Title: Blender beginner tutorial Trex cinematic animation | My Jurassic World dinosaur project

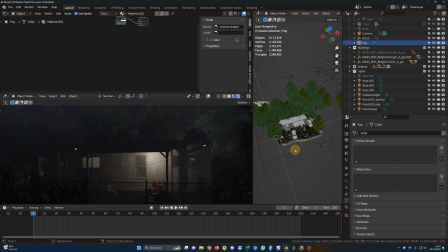766s
So here I will display the fog, and this is just a box I have created. As usual, you select the display as a wire in the object properties, and you place the cube wherever you want the fog to be. And this is the shading for this cube.
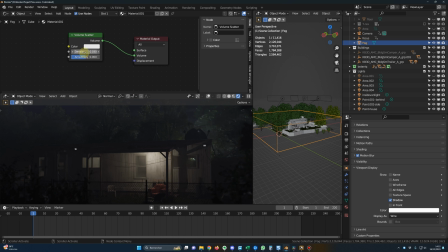786s
You add a volume scatter, and I selected the density of 0.03 for the fog.
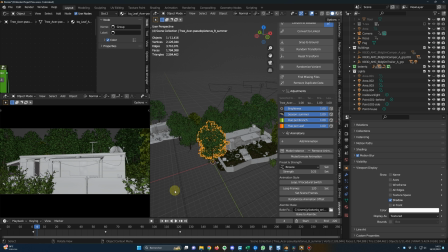793s
Now for the trees animation, it's very easy to do with the Botanic add-on. You just select a tree and you click on add animation. And for the trees, the normal trees, I just selected a breeze animation with the strength of 0.25.
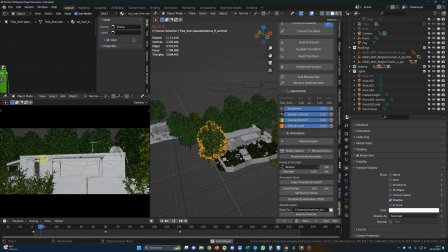809s
So we have this slight animation. It's not that much. It's just the wing coming through the trees, and it adds some realism to the scene. And for this tree, which is hit by the Trex, I added an animation as well.
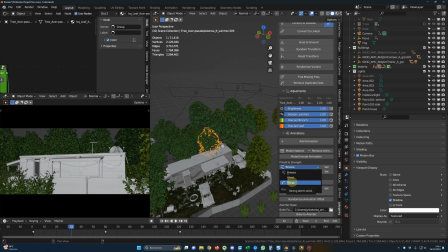825s
But for this one, I selected storm with the value of 1,
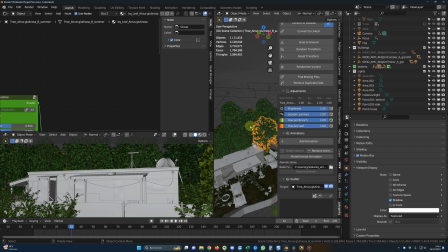830s
but I didn't want it to be animated right away, so I did add the animation, and then I went to the non-linear animation,
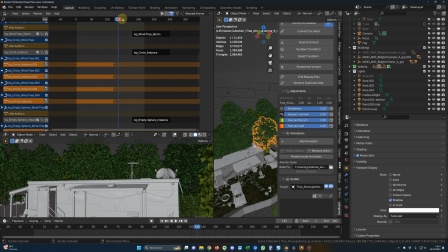838s
and I just moved the tree animation until what I want. So I started the animation at frame 180. So starting from now, here you can see the tree is moving.
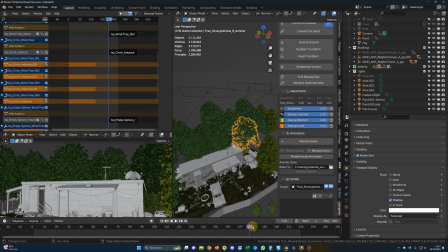852s
And it's moving more than the others because I selected storm, and it was enough for me to simulate the fact that the T-Rex is hitting the tree. So here, those are the elements you can move. So for example, if I put it here, now you will see the tree is already moving.
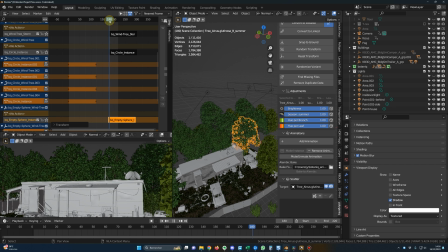870s
So I just selected the timing, and it was around here. And this is how I did to animate the trees just using the default animation option of the Botanic add-on.
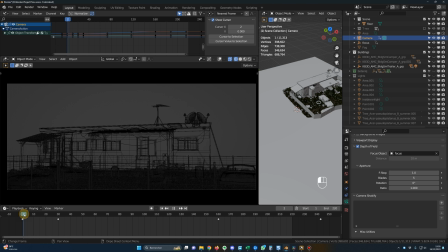884s
Now let's finalize the camera animation, and we can see that the transition between the different keyframes of the camera are not very smooth. It's very robotic. I mean, we are going from this position to this position to this position.
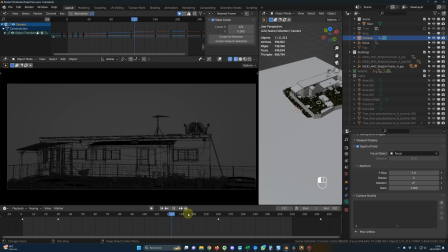899s
There are no blending between all those different camera movements, and we can fix that.
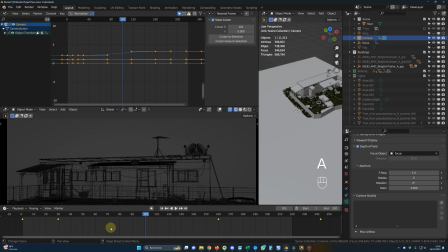905s
So here, let's go in Graph Editor, and you select all the key points, and you go in Key and Density and Sample Keyframes. So that will create keyframes for us between the main keyframes in yellow.
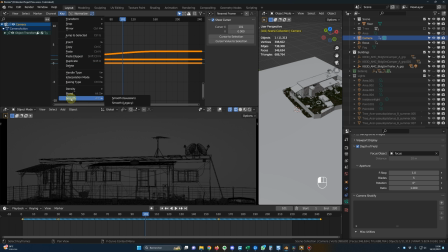922s
And what we can do is smooth and smooth legacy, right? I have affected a shortcut for that. It's Alt and O. And to assign a shortcut, you go in Key, Smooth,
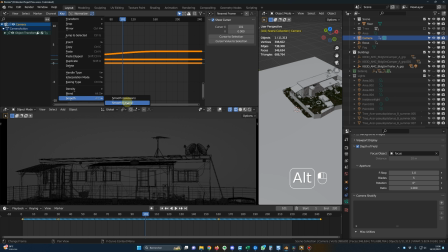936s
Smooth Legacy, right click, assign shortcut, and Alt and O, for example, if you want to put it on Alt and O. And you can, if you don't want to use the shortcut, you can just repeat the process, smooth legacy again and again and again.
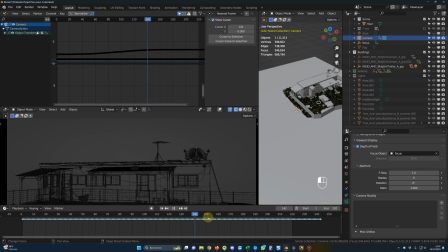951s
And now if we check the animation, we will see that there are a smooth transition between the different position and movements of the camera.
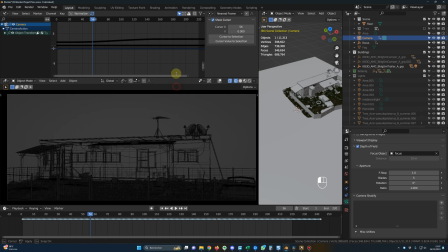958s
And to add a more organic feel to everything, I will use the Camera Shakify add-on. I will put the link in the description. It's a free add-on created by Jan Huber for the community, and it gives you a lot of different options to add realism to your camera movements.
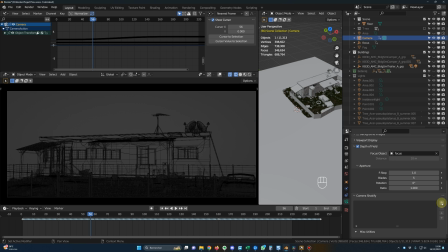973s
So you click on your camera and you will have the Camera Shakify add-on. You click on the little plus icon and I will add a wading movements. So here you have this little shaking organic feel to the camera.
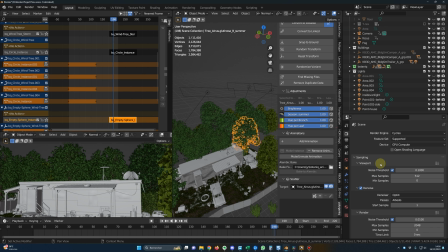987s
And yes, that's it for the camera tweaking. Alright, so for the render settings, I went for 2048 samples. And of course, you have to activate the motion blur here.
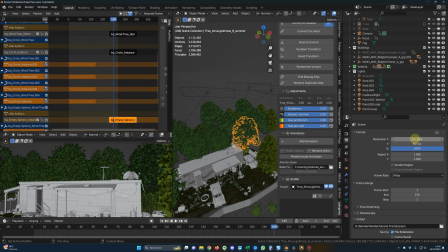999s
For the resolution, I went for a cinematic ratio, so 1920 on 817, and this way you will spare some render time. As usual, the frame rate is 24 FPS, and here are my settings for the file output.